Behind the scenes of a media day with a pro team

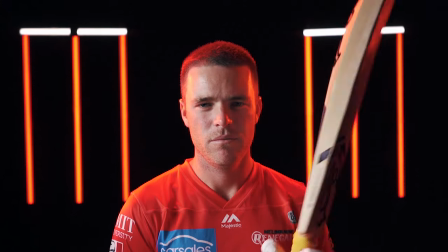So we also added another light on a menace arm. So a menace arm is a long boom arm.
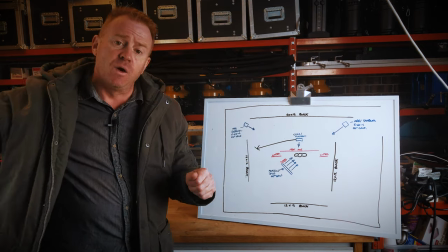So we had the standoff to one side, a long arm going out with the light attached.
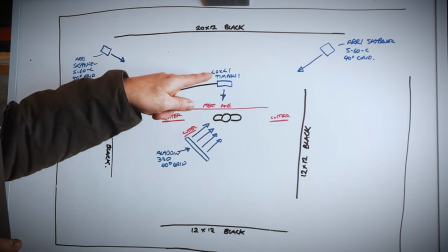Now the light I had attached to that is a Luxley Timpani.
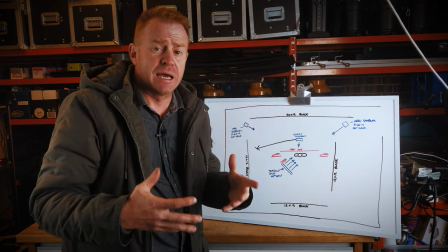So the reason I went with a Luxley Timpani, it's a full color gamut light so we can dial in a color into it.
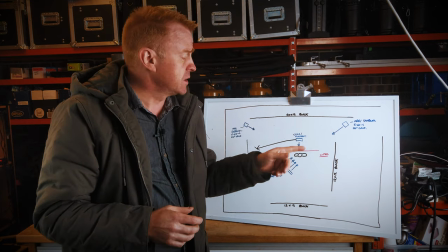But it's a very lightweight light. A sky panel would have been too heavy for me to rig out there.
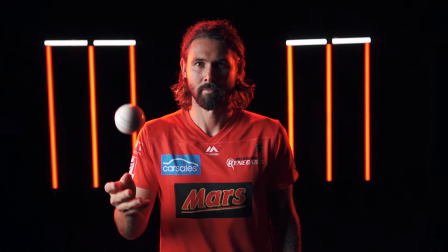So we had all three of those lights set to the same color, giving us our outline or halo.
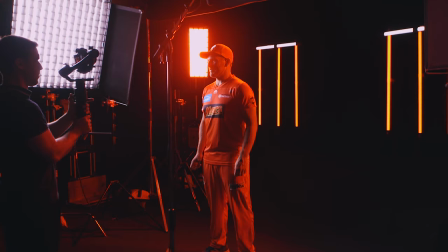Now the last thing I set up were some cutters. So I had two cutters here and a meat axe over the top.
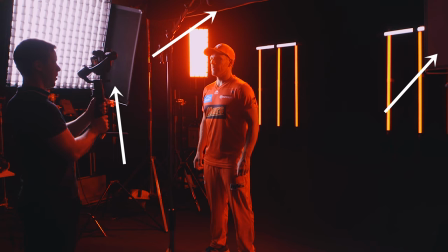A meat axe is basically a really long cutter. Now they were for lens flare.
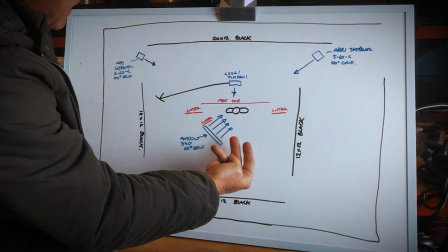So we had a camera moving around in here and the problem we had was the sky panels
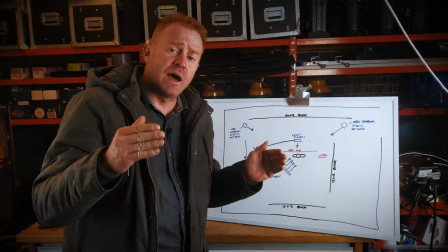and the Luxley Timpani were sending light down the camera lens and causing it to flare.
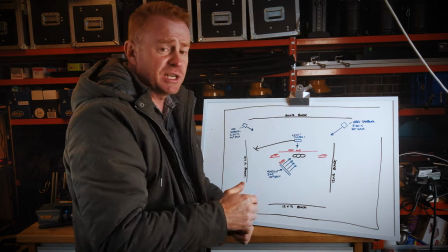So we just put some cutters in place just to mask the light from hitting the camera lenses.
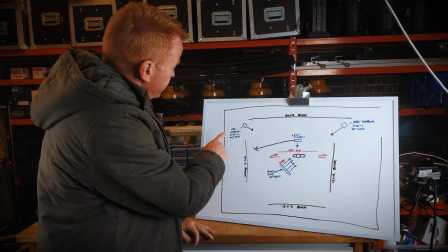Now some of you might have noticed in the photos that this wall here was green and you might be
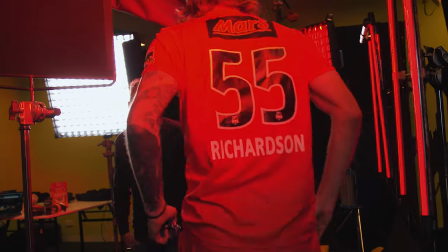surprised that I didn't totally black that wall out because after all you don't want green light bouncing around your set.
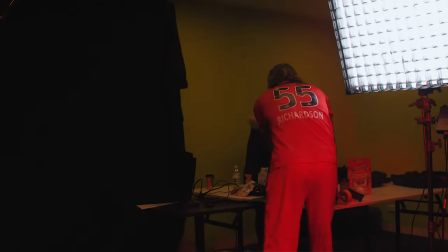It looks really terrible. Now that is the case if we're using white light.
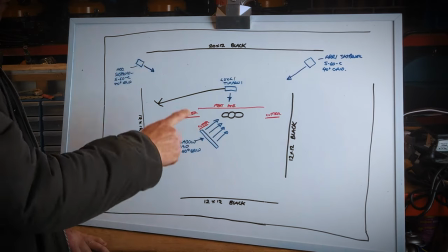Okay so if we have a look at the diagram here, that's our green wall.
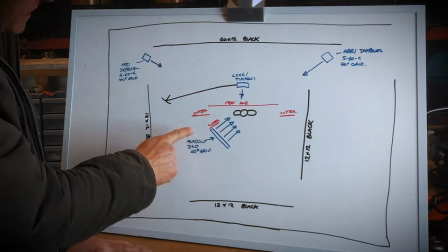And the only white light we have on the set when we're filming is our key light, which is sending the light out that direction.
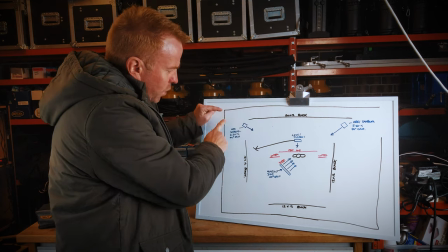Okay, so any light that's gonna bounce off this wall when we're filming is from our red lights.
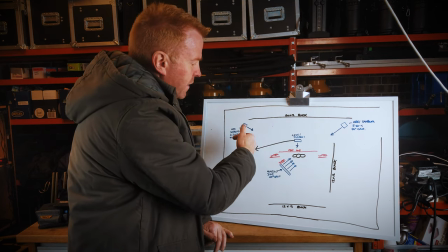So it'd be from our sky panels, from our tubes in here, our back lights, any light that's gonna hit this wall is going to be red light.
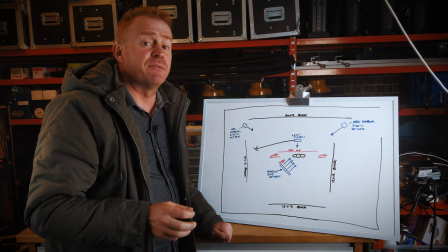Now, red light doesn't have green spectrum in it. okay so
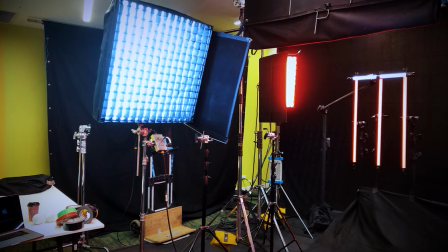that wall when we're filming isn't going to be green it's going to be
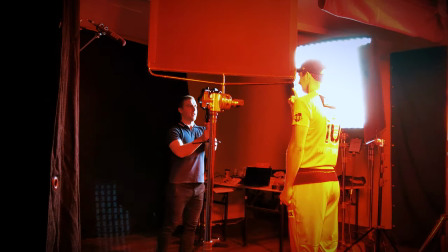red okay so i think i've covered pretty much everything there with the lighting so let's go back to ed thanks andrew for such a detailed explanation now i want to transition into the camera side of things and let you guys know how we handled all that but i also want to take you guys through everything i had to do before during and after the shoot but because this is going to be a long explanation and you guys have been watching this video for a while now I'm gonna cover all that in part two of this video which will come out next week same time same
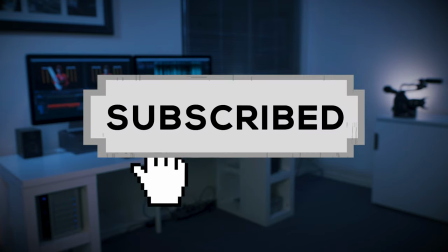place so to make sure you don't miss it when it comes out it's easy all you have to do is subscribe to this channel and click on the notification bell on the bright side while you're waiting for part two you now have plenty of time to go visit Andrew's channel and watch his videos to learn more about professional lighting so once again my name is E and I hope I earn the privilege of your time see you next week or in two seconds if a week has already gone by and in this case the video should be right here at the top left of your screen anyway see you guys